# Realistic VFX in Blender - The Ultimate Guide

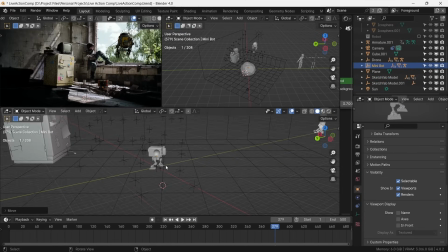[4:06]
To give some depth to the composition, we need to add something that goes from the foreground to the midground. Let it be a small robot playing with a ball.
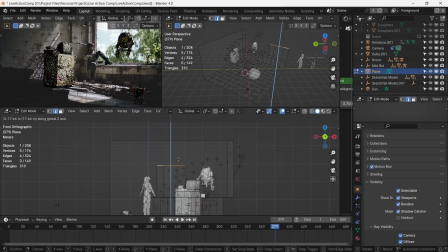[4:15]
Now, in order to make correct shadows on the robot, we need to close down this space from the right side to avoid light coming from that direction.
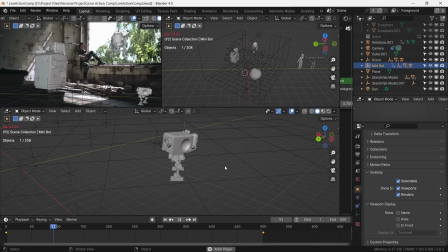[4:23]
This is a pre-animated robot with a walk cycle.
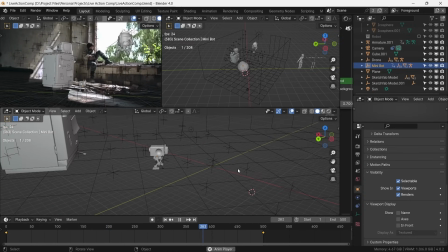[4:26]
Using assets like these and building a library of your own assets speeds up your workflow quite a lot, so I always recommend building a resource library.
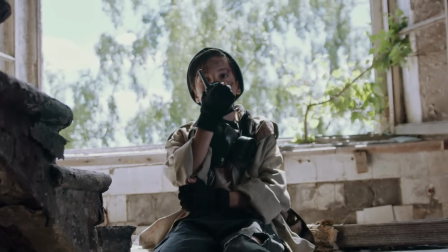[4:35]
Our rebel friend here needs a communication channel with his friends. So we place a military-grade radio to send and receive communications.
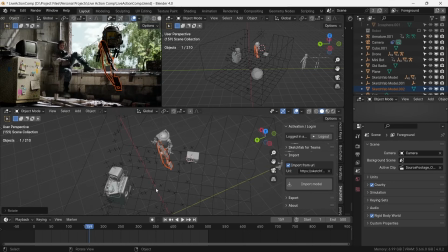[4:44]
Now, what is a rebel without a weapon? Let's arrange it for our friend.
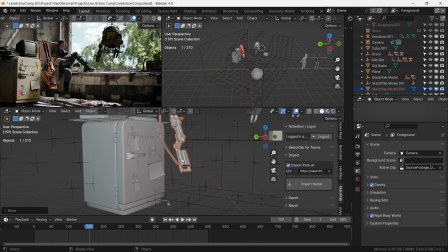[4:50]
This massive shotgun with first aid equipment seems like a suitable weapon of choice.
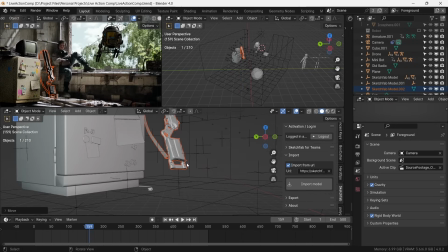[4:55]
We place it here alongside our friend. Let's think, what else can happen in an apocalypse?
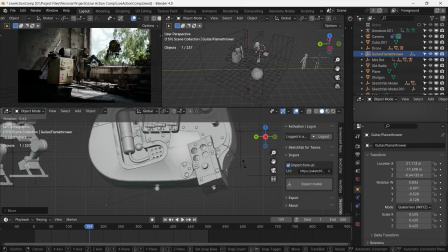[5:01]
There is a possibility of zombies lurking around, I suppose. So we can add in a guitar, which is actually a flamethrower.
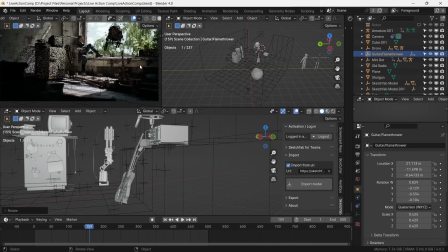[5:09]
This should take care of all the zombies out there. Let's also add in a water tower outside.
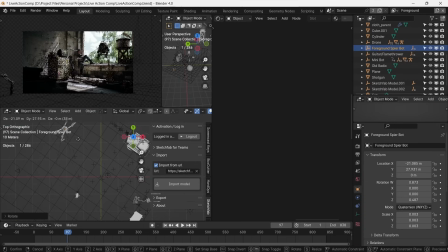[5:15]
Now, as a foreground element that we will eventually blur out, but it does give some depth to the scene, we add a spider sentinel robot ready for orders. On the wall, our friend has pictures of his heroes from the past.
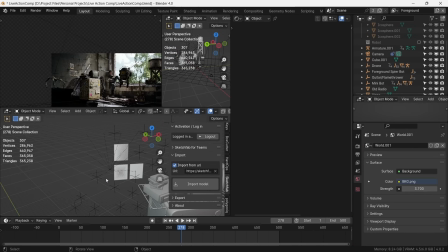[5:29]
The Polaroids give a little bit more worn-out effect to the scene.
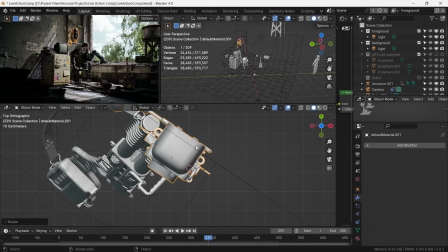[5:33]
Now, when the radio is being jammed, our friend has a redundancy for communication.
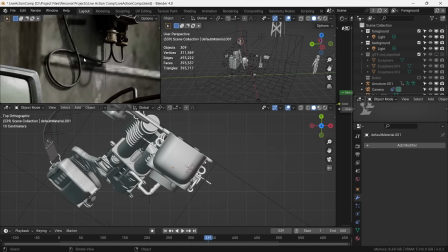[5:38]
It's an old Soviet-era phone using landlines. To add in more character, we add some graffiti to the wall.
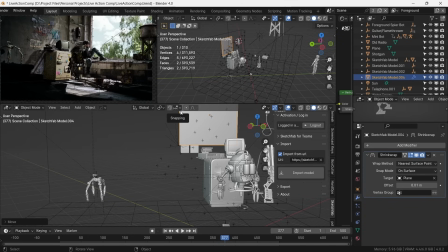[5:47]
This graffiti plane is shrink-wrapped to the wall so that we can move it around without having it detach from the wall.
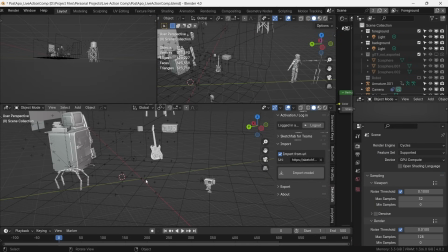[5:53]
Alright, let's now set up a rigid body simulation for the ball that the small robot is training with.
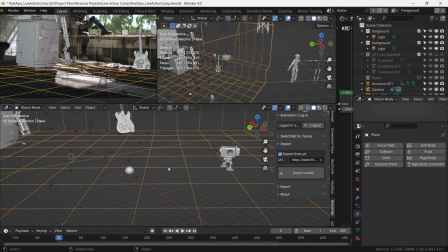[5:59]
We add a sphere and make it an active rigid body. Make the floor as a passive rigid body and shape as mesh.
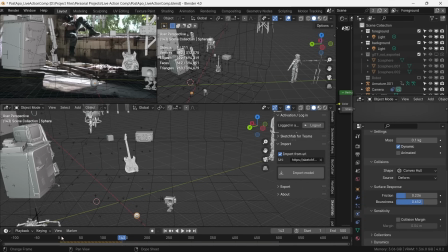[6:07]
We set the friction at 0.25 and bounciness at 0.65.
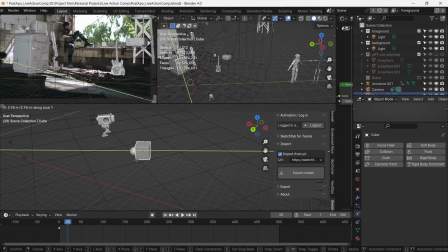[6:13]
Next, we need to give the ball an initial push for it to roll towards the mid-ground. We can do this by setting up a cube as an animated passive rigid body.
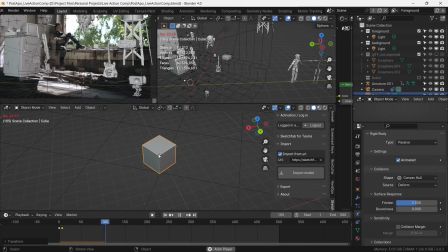[6:22]
This collision throws the ball in the direction of the fridge. The ball is without texture, so let's do it now.
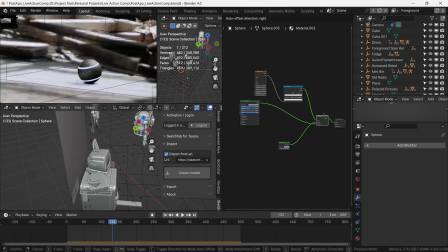[6:29]
It's a simple texture with a metallic shader mixed with emissive shader with a wave texture as a factor. It's a little bit too simple, so let's add some roughness. We can do this by putting down a noise texture and plugging it in the roughness channel of the metallic shader.
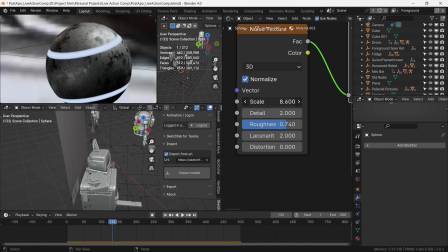[6:46]
Adjusting the falloff by using a color ramp, we have our ball texture.
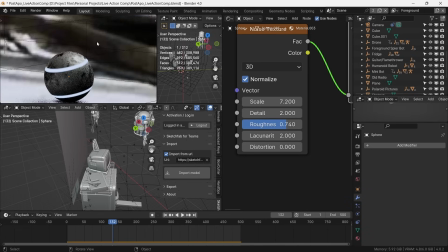[6:51]
Plot twist, this ball is actually an EMP grenade. Go figure.
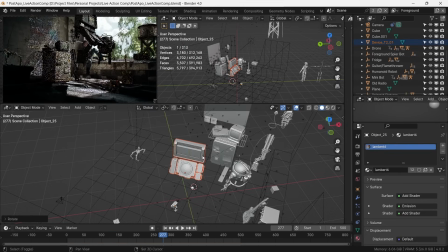[6:56]
Now we also need some radar monitoring of the airspace of our base.
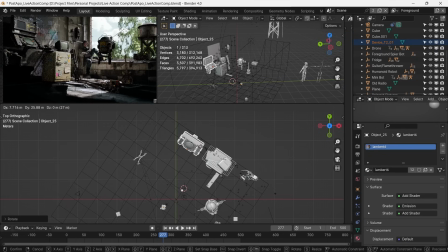[7:00]
So let's add some radar monitoring equipment right here with closed circuit camera control system.
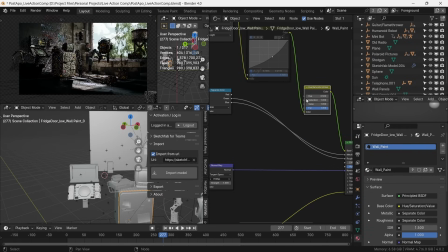[7:06]
The fridge is yellow colored, which I don't think really goes well with the surrounding.
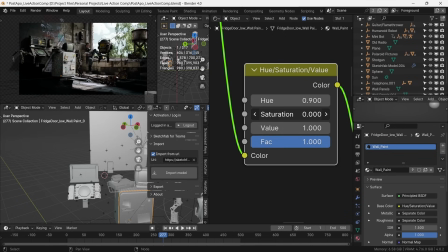[7:11]
We can give it somewhat of a military color. I think all these elements cover all the basic equipment that a rebel would need.
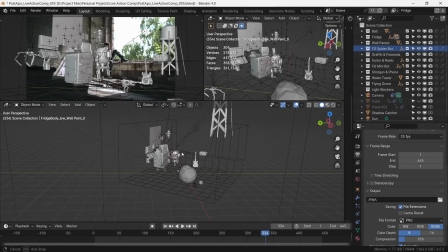[7:18]
Now, before we render, we need to set up render layers. We will render each CG element as a separate render layer to have good control in the compositing stage. For this, we make separate collections for each CG element, and we enable only the ones that we want in the render layer.
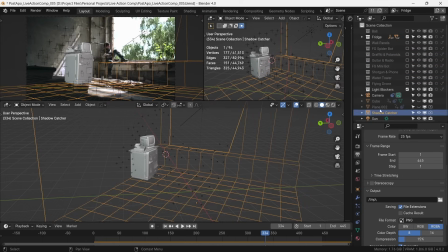[7:34]
So Shadow Catcher will be in every render layer since we need shadows of the object along with itself. Importantly, in the fridge layer, we also enable the flying drone layer and set it as indirect only. This renders only the shadow and reflections of the drone on the fridge surface. We do this for all layers that receive the drone shadow.
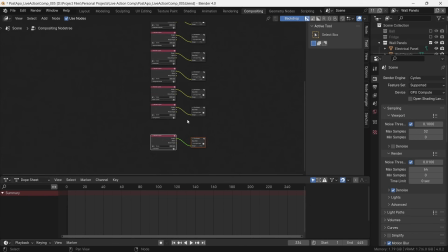[7:54]
In the compositor, all the render layers are set to render out in separate folders.
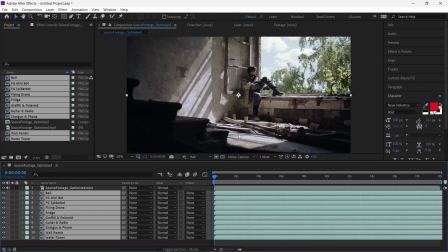[7:59]
Once all of it is rendered as separate render layers, it's time to composite it all together in After Effects.
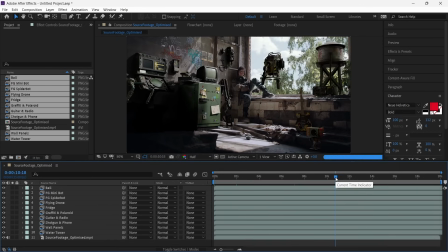[8:05]
We import our base footage and render layers in the After Effects composition. Let's arrange it from the backmost element to the frontmost element.
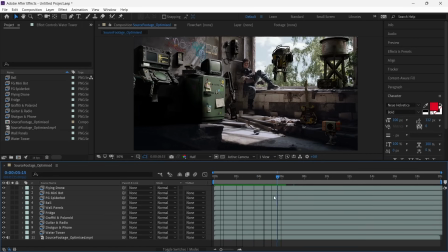[8:13]
Now, if you play blast this and the render layers appear out of sync with the backplate, it might be due to frame rate mismatch. This footage is 25 frames per second, whereas After Effects reads an image sequence at 24 frames per second by default.
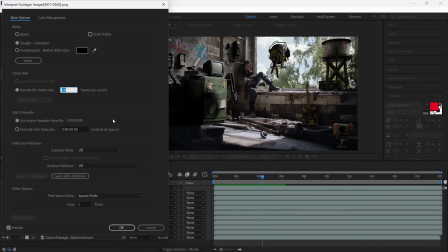[8:28]
So right-click, interpret footage, main, and set the frame rate at 25 frames per second.
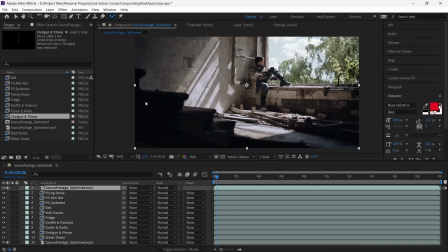[8:39]
Now the first thing we need to do is to rotoscope out this front staircase and put it on top of the render layers because it is a foreground element.
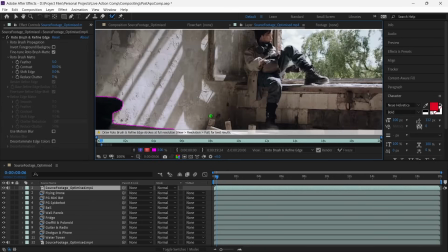[8:48]
We'll duplicate the backplate and place it on top, and we can try rotoscoping it using the After Effects rotoscope tool.
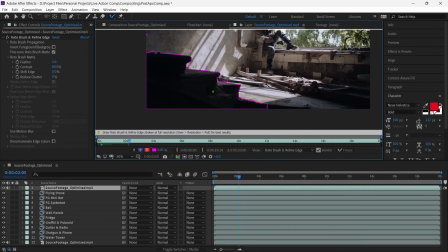[8:54]
But the problem is, it gives unreliable and often unusable results.
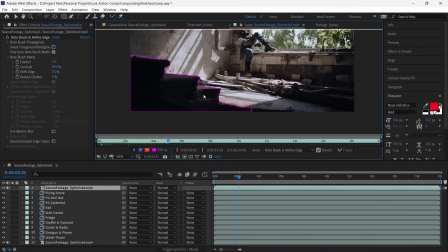[8:59]
What we will use is another built-in tool in the After Effects, which is called Mocha CC.
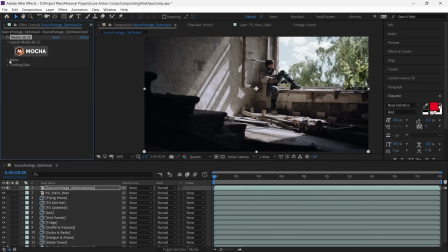[9:05]
And it is a good tool to do this sort of stuff. We apply it as an effect onto the layer in the After Effects, and then open it.
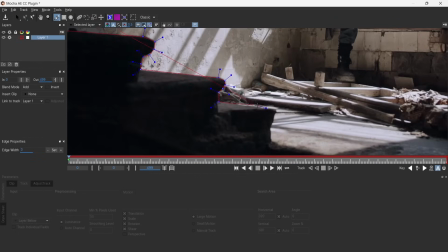[9:13]
Using a pen tool, we trace the margins of the staircase that we need to roto out. We give all the edges a little bit of roundedness so it's not too sharp.
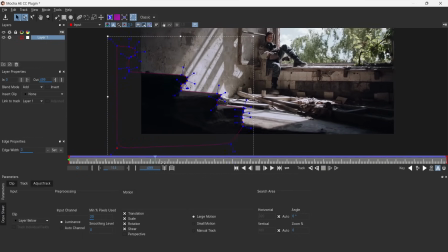[9:25]
After the tracking is done, we save this tracking data and go back into the After Effects.
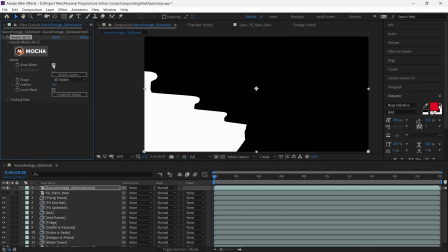[9:30]
In the matte section, we view matte to see if the data has been transferred over, which it indeed has.
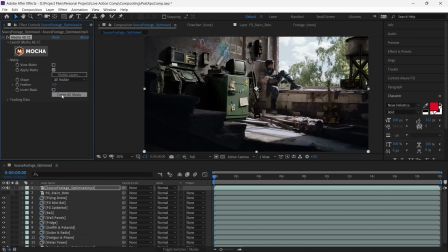[9:36]
We can then apply matte and create a mask.
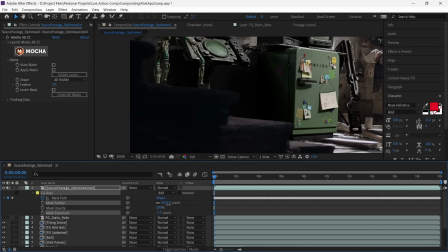[9:40]
Here we can feather out the mask a little and decrease mask expansion to cover for the feathering.
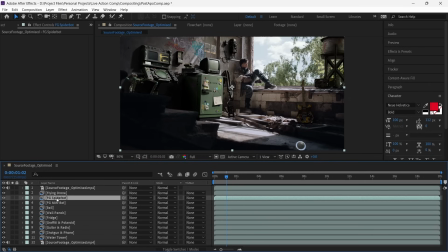[9:45]
Perfect. Let's now adjust the render layers. Here we add a levels effect and hue saturation. We adjust the values to integrate it with the foreground colors. we also need to mask the foreground blur.
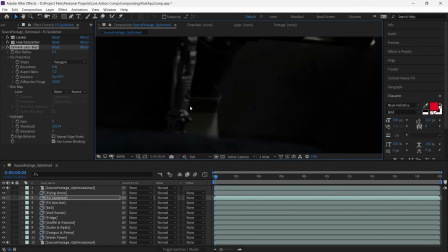[9:59]
For this, we add a camera lens blur effect and eyeball the blur values with the staircase.
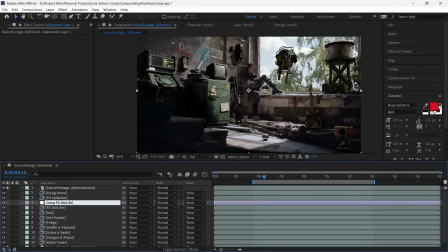[10:05]
This looks great. Now the next bit is interesting. The little robot on the right moves from the shade into the sunlight,
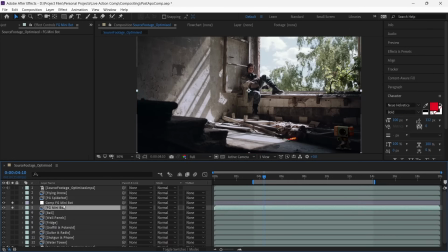[10:13]
and therefore, this change in lighting condition needs to reflect on it as well. And this is important for proper integration.
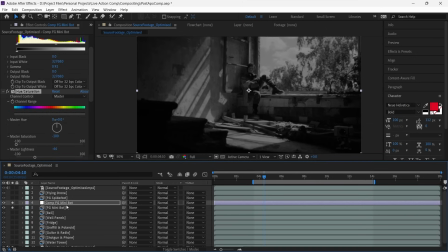[10:21]
In order to do this, we add an adjustment layer and pre-compose it with our mini bot render layer.
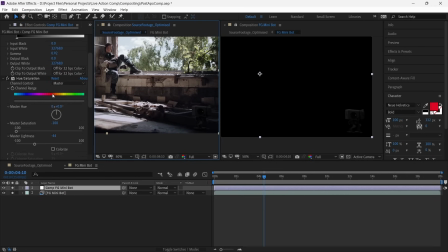[10:31]
Here we'll add the same hue saturation, levels, and camera lens blur effect, and we try and match these values to the surroundings.
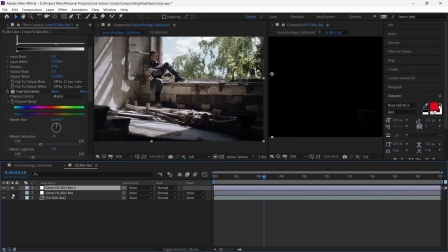[10:41]
We'll then duplicate this adjustment layer and move the playhead to where the robot is in the sunlight.
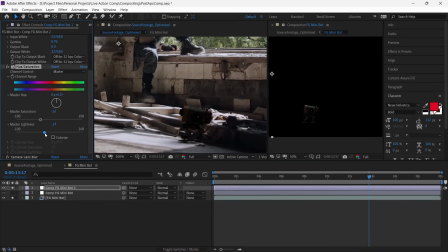[10:47]
We adjust all the parameters for this layer again and match it to the surroundings.
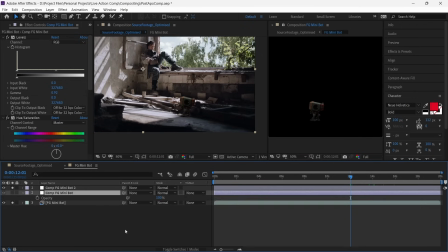[10:51]
Now we'll have a smooth transition from one adjustment layer to the other by setting keyframes for the opacity of these layers. The foreground adjustment progressively decreases in the opacity, and the midground adjustment progressively increases as the robot moves closer and closer to the sunlight.
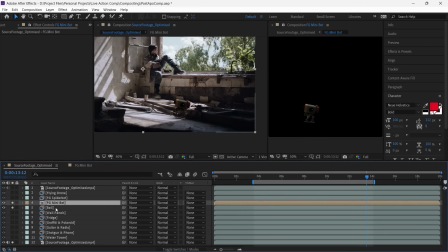[11:12]
I think this looks fine. We can then copy the same layers for the EMP grenade, since it undergoes the same change in lighting.
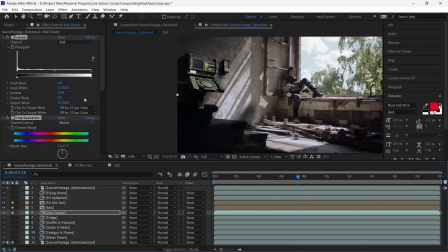[11:20]
We add the same three effects on the next render layers and tweak them a little for better integration.
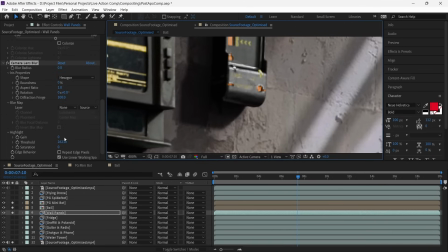[11:25]
The renders from the render engine do come out a bit sharp, so adjusting the camera lens blur effect gels it with the backplate.
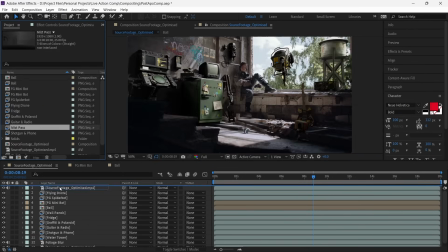[11:33]
Now to make the scene a little bit fuller, we render out a mist pass from Blender.
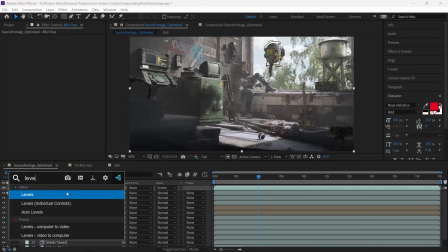[11:39]
We set the transfer mode to screen and adjust the influence using the levels adjustment to make it fall within the midground.
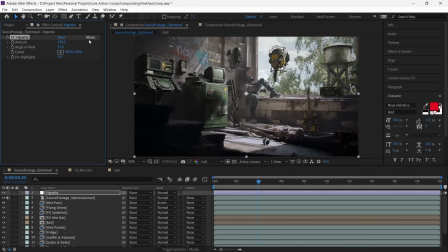[11:48]
We add a small amount of vignette and a color correction layer to give it a cohesive look.
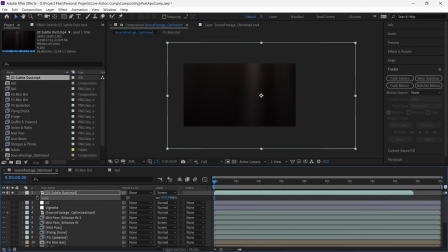[11:53]
On top of it, we add a stock video of subtle dust through a light shaft and set the transfer mode to screen.
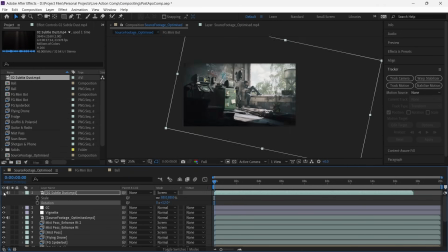[12:00]
This tiny movement adds more life into the scene. With this done, we finally have our composite.
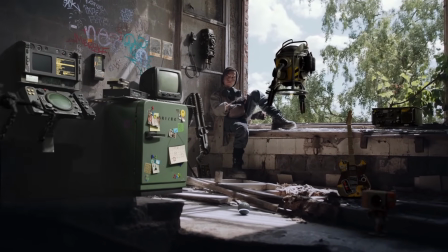[12:06]
With a little sound design, this is the final sequence.
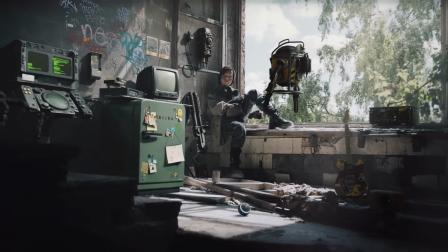[12:14] Unauthorized equipment detected. Please produce ID while I scan the area.